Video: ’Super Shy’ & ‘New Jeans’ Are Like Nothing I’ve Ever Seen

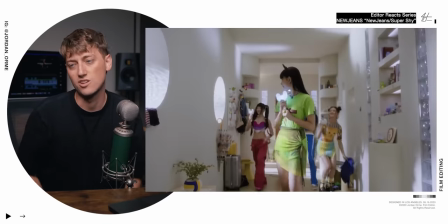[11:47]
Jump cuts say to the audience like we're just cutting because we don't care and it's just kind of artsy and fun that's like what new jeans is new
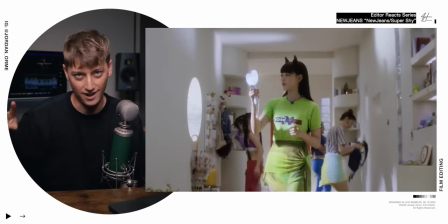[11:55]
jeans is the definition of artsy fun and we just don't freaking care which obviously they do care because they're making incredible content but the vibe
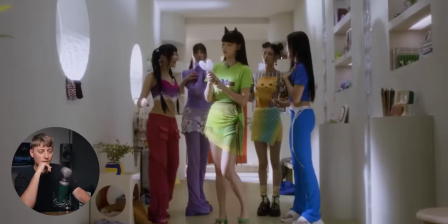[12:03]
is like not whatever you
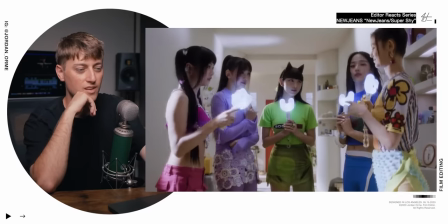[12:08]
know i'm just kind of it's rough around the edges i honestly can't believe that that was the warm-up we haven't yet which is even crazier the
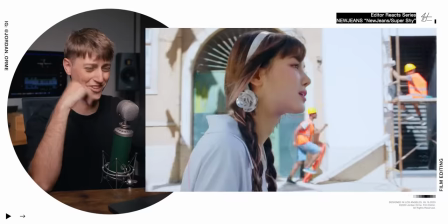[12:26]
colorful wheels bruh
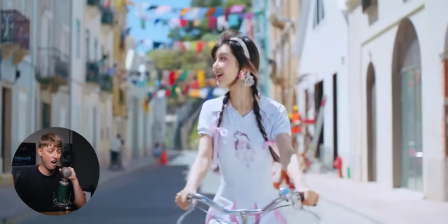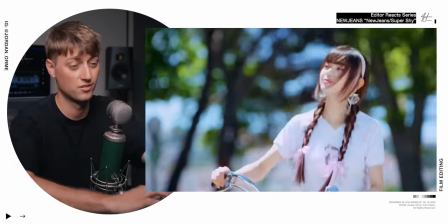[12:43]
this is art this
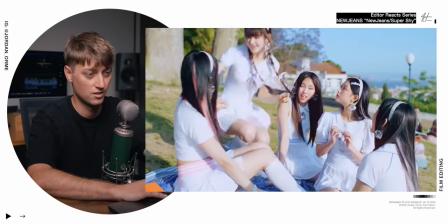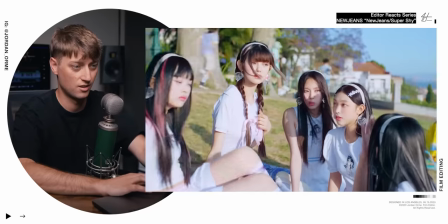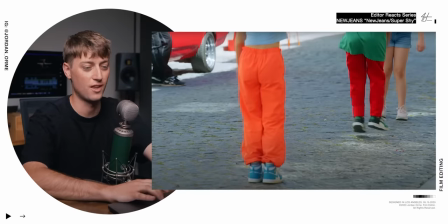[12:59]
whole first section is edited a little bit funky i really like this scene where they're just like what is this long lens shot of just colorful pants
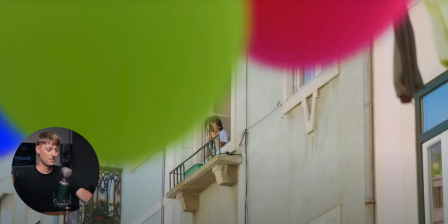[13:08]
and jump roping i don't know but it's artsy's freaking i love it and And then not this kid shooting the balloons out the window with a BB gun, in which his shots actually match the producing. Check it out.
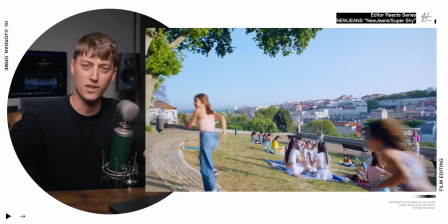[13:22]
But the part that's a little bit weird is the way that she arrives on the bike and enters the group.
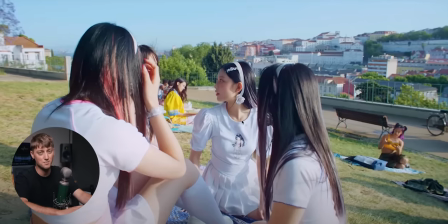[13:27]
Our girl here is looking as if she sees somebody coming, and then she looks away,
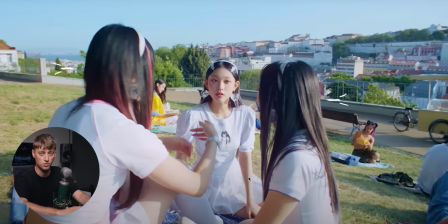[13:32]
which makes us want to look at where she is looking, which is towards the other two girls. But instead of cutting to where she is looking, we cut to her arriving.
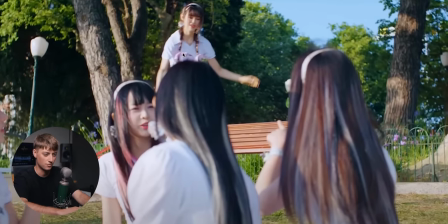[13:40]
And it looks like she's already looking in that direction, which is kind of a mismatch of continuity. It just felt a little funky, but it's so quick that it doesn't really matter.
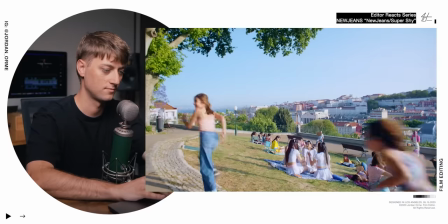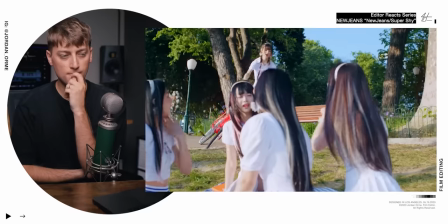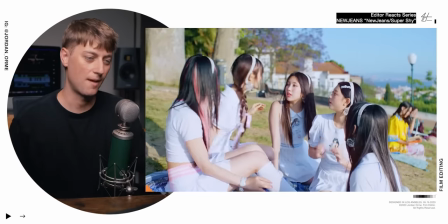[14:00]
It works. It works. I'm just being picky. They're like, wait, that's our song. Who's playing our song?
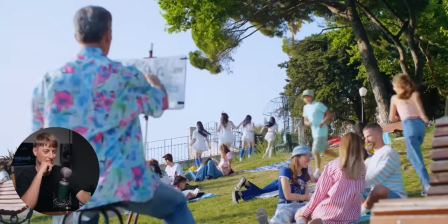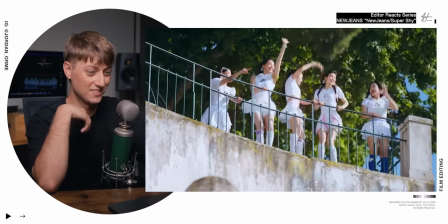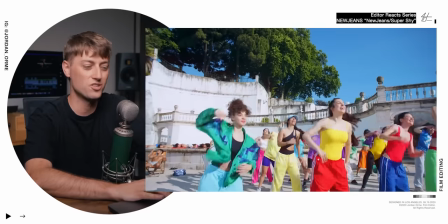[14:22]
These camera shots are so unique. They're so just different. This does not feel like a normal K-pop video.
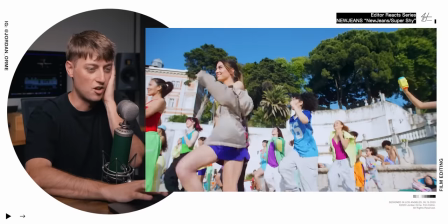[14:28]
I'm so excited. A lot of long lens static shots, which is really, really interesting.
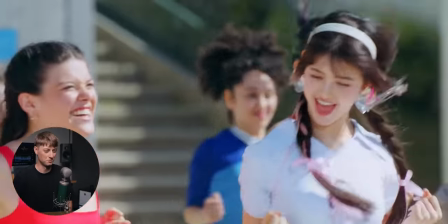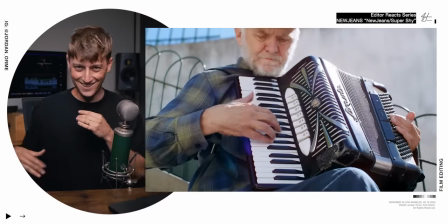[14:45]
They got him to actually do the do-do-do-do-do on the accordion. That's what it's called, right?
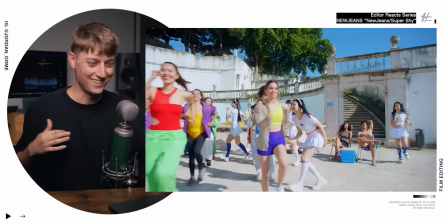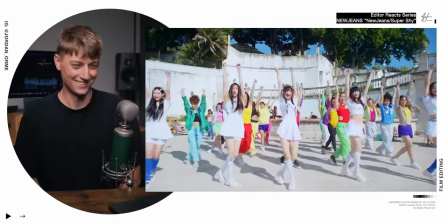That doobie in the front is absolutely eating it. The thing that we say now that's like it means you're doing something cool. You're like absolutely killing it. You're slaying. All right, I'll stop. I'm sorry.
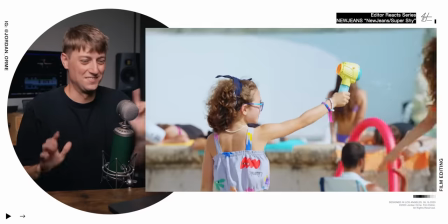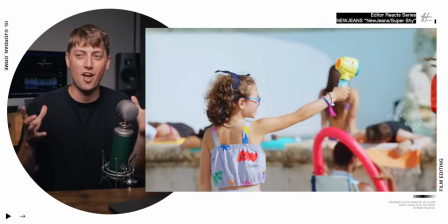[15:23]
like here's the thing it's little things like that where they just happen dedicated shot normally you would have somebody off-screen blowing bubbles into the scene so it looks really cool and you get that 3d deep effect it's kind of just it brings up the production value but instead they just have a
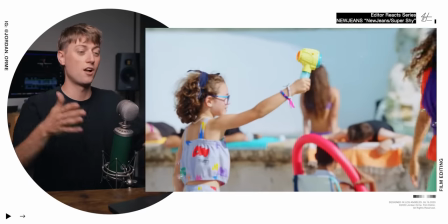[15:38]
little girl go spray everybody with bubbles and then even draw your attention to it as a viewer by giving her her own dedicated shot the way that that is so authentic and transparent and not trying to hide anything is so refreshing.
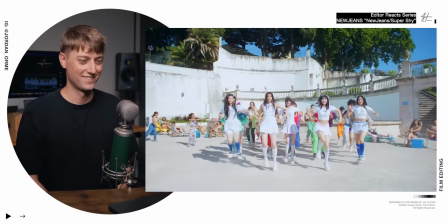[15:55]
I love it. I love it.